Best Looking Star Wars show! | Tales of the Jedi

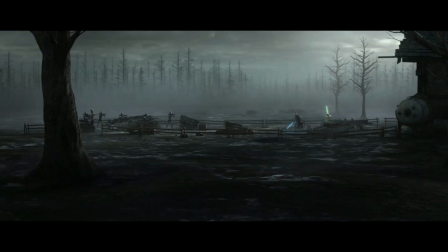(0:00)
Tales of the Jedi is beautiful and stunning, not just in its storytelling, the upscaled resolution,
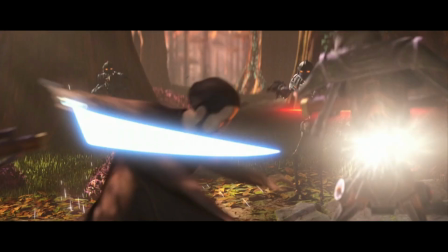(0:06)
frame rate, and improved animation, but it's the finer visual details that bring this show to life. Hi everyone, I hope you're doing alright and you're having a good day. Look, I'm pleasantly surprised with this backward-ass company.
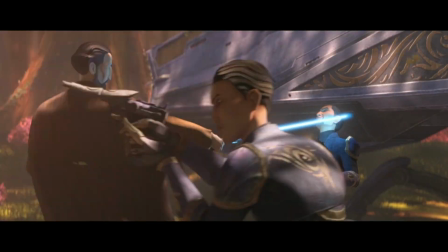(0:20)
This show is great, and I believe there are factors that you may have taken for granted or that they've gone unnoticed. I'm going to highlight the quality of production. This would include lighting, camera effects, and overall artistic direction. With this being said, sit back, relax, and let's get into it.
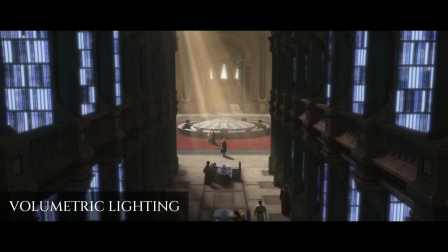(0:42)
Starting with the lighting, I love the volumetric lighting this series has included. These are especially predominant within the trees.
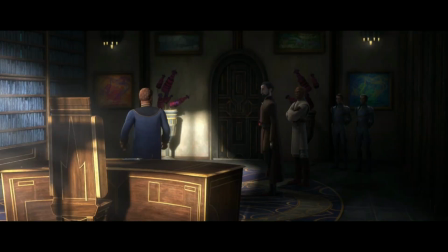(0:49)
Note, as always should be, another can be seen in a window in a dark,
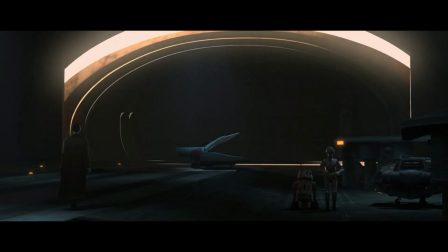(0:54)
tinted, warm colored room, or wherever the light source is piercing through an object.
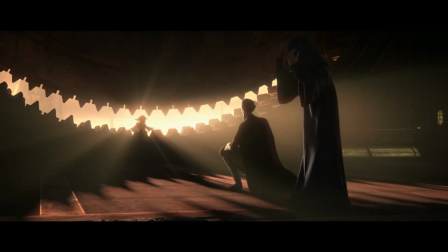(0:59)
God rays are essential when establishing an atmosphere. Another tool, which was the very first thing I noticed, was the use of shallow focus.
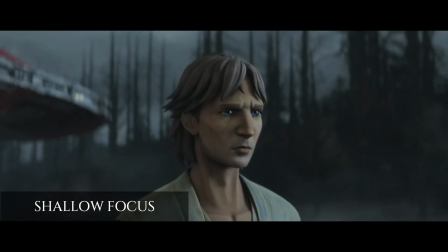(1:08)
Right off the bat, this effect makes the show feel even more cinematic than it did before.
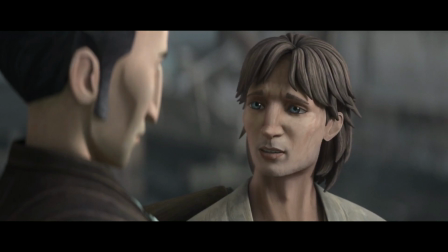(1:13)
Something clever they did was they didn't just hone in on the subject, but will go in reverse and fade into the background as well.
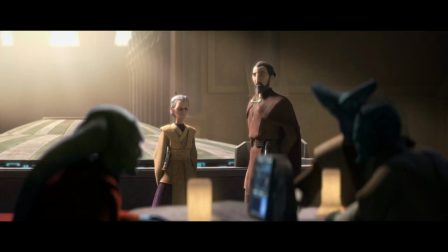(1:21)
The purpose is to highlight a person or object or whichever is desired in isolating any distractions,
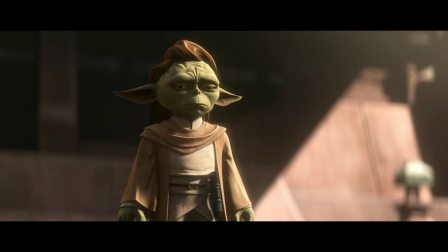(1:28)
providing a sense of intensity.
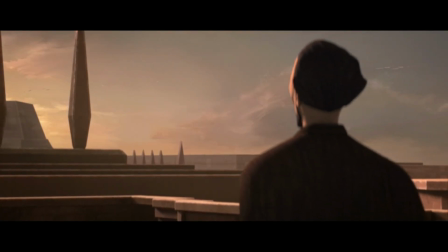(1:30)
A moment that caught me off guard in which they did not implement shallow focus was the scene of Dooku approaching Qui-Gon Jinn in the Jedi Temple.
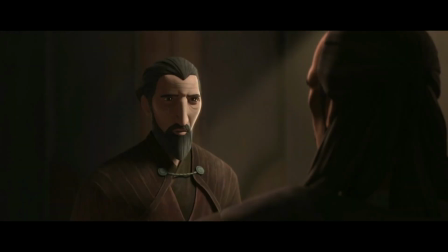(1:38)
And I believe this was intentional, showcasing to the audience the importance of these two having their last conversation.
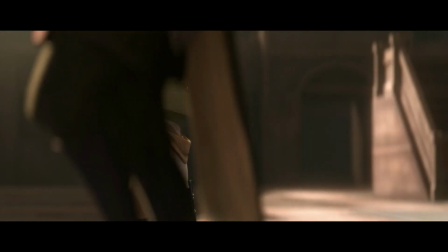(1:46)
The second component of the lighting is the shadows. Similar to volumetric lighting, the shadow work is applied naturally and very appropriately, deepening the mood.
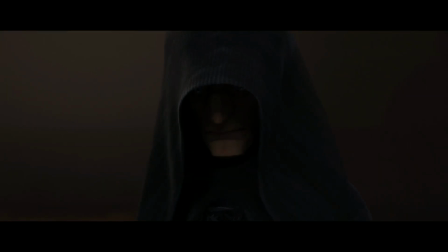(1:56)
I believe they handle the shadows of the faces perfectly. Example, Dooku and Mace.
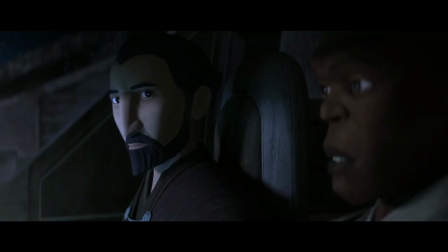(2:02)
When both have limited exposure to light, Dooku's face will always appear to be more highlighted than Mace's.
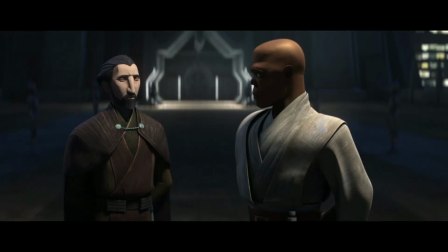(2:08)
Due to Dooku's pronounced cheekbones, they will always seem to be exaggerated, adding depth to his midface.
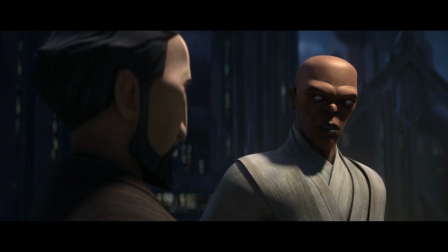(2:14)
As Mace's features are far more smooth, they're easier to cover. But this does not always apply to Dooku equally.
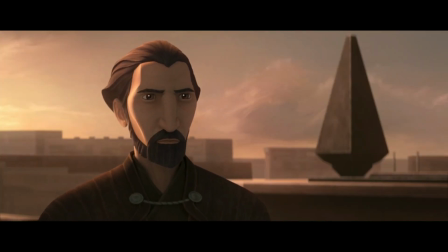(2:21)
If void of all light in the shadow, you can see Dooku's face is far less sharp.
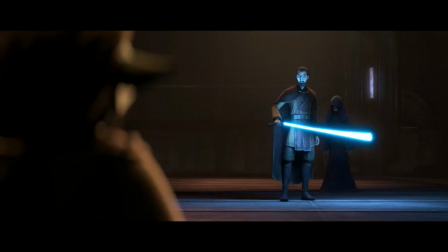(2:27)
It only takes a little bit of light to add dimension. As for the models, Dooku really stood out to me.
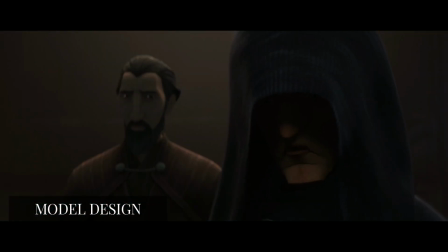(2:34)
They did a great job of showing his transformation of his age.
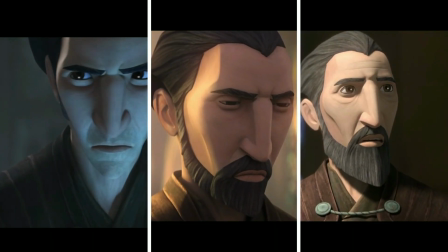(2:38)
These are seen in his beard and how it sharpens, the gray in his hair, and the bags growing under his eyes.
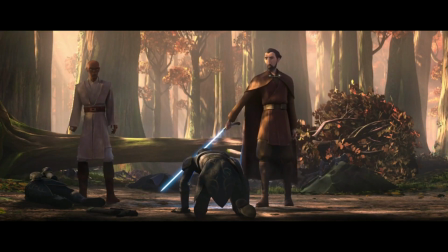(2:45)
Details like these go a long way. They also adjusted his proportions, making him more human and less stylized.
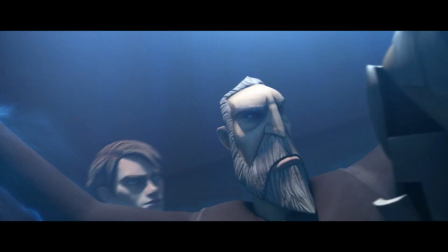(2:52)
Comparing his old model in Clone Wars to now,
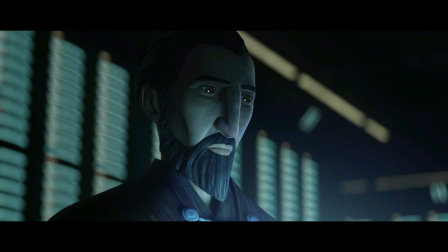(2:54)
this one resembles Christopher Lee more in filling out his legs, spreading out his eyes and upper cheeks.
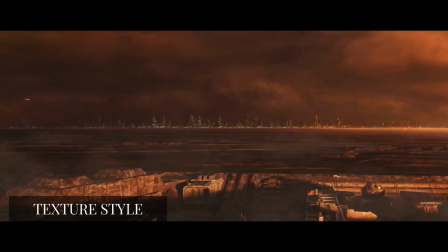(3:02)
Lastly, my favorite is the oil and matte painted skyboxes and textured layers.
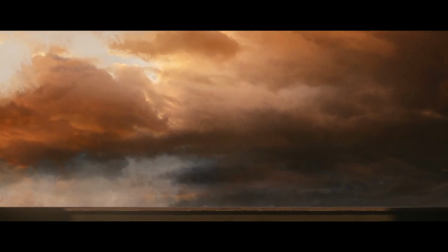(3:07)
This is seen in the skies and certain assets.
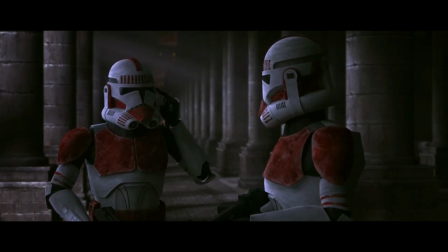(3:10)
This is such a great element of adding depth to the environments and then adding a subtle drip of brushstrokes layered over the faces and skin features.
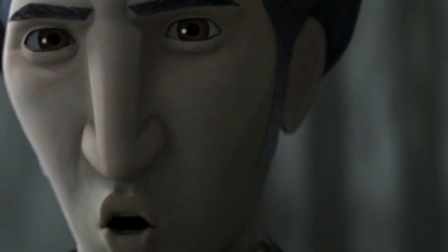(3:19)
Now, this doesn't apply evenly, depending on how texturalized they want the character to be.
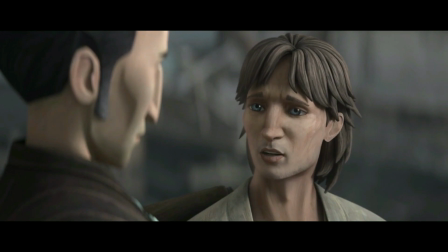(3:25)
Example, Qui-Gon Jinn versus the Torguda's headtails or the fur of an animal.
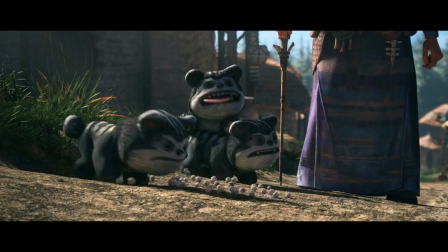(3:30)
They all have different levels of coating. Details like these are a great touch of stylization.
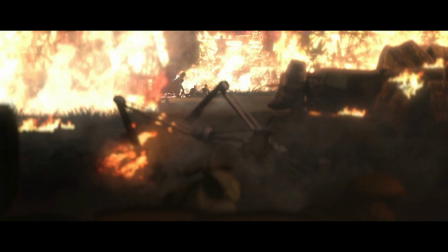(3:37)
Also, I could not finish this video without mentioning the effects. The fire and flames looked amazing, and I enjoyed the 2D effect of the soup. In closing, all the variables I had listed, I believe take the show to greater heights within animation, or LucasArts' previous work. Nonetheless, I give them kudos, and I would like to see more animation and less live-action Star Wars. But, as always, comment down below. Let me know your thoughts. Do you agree? Do you disagree?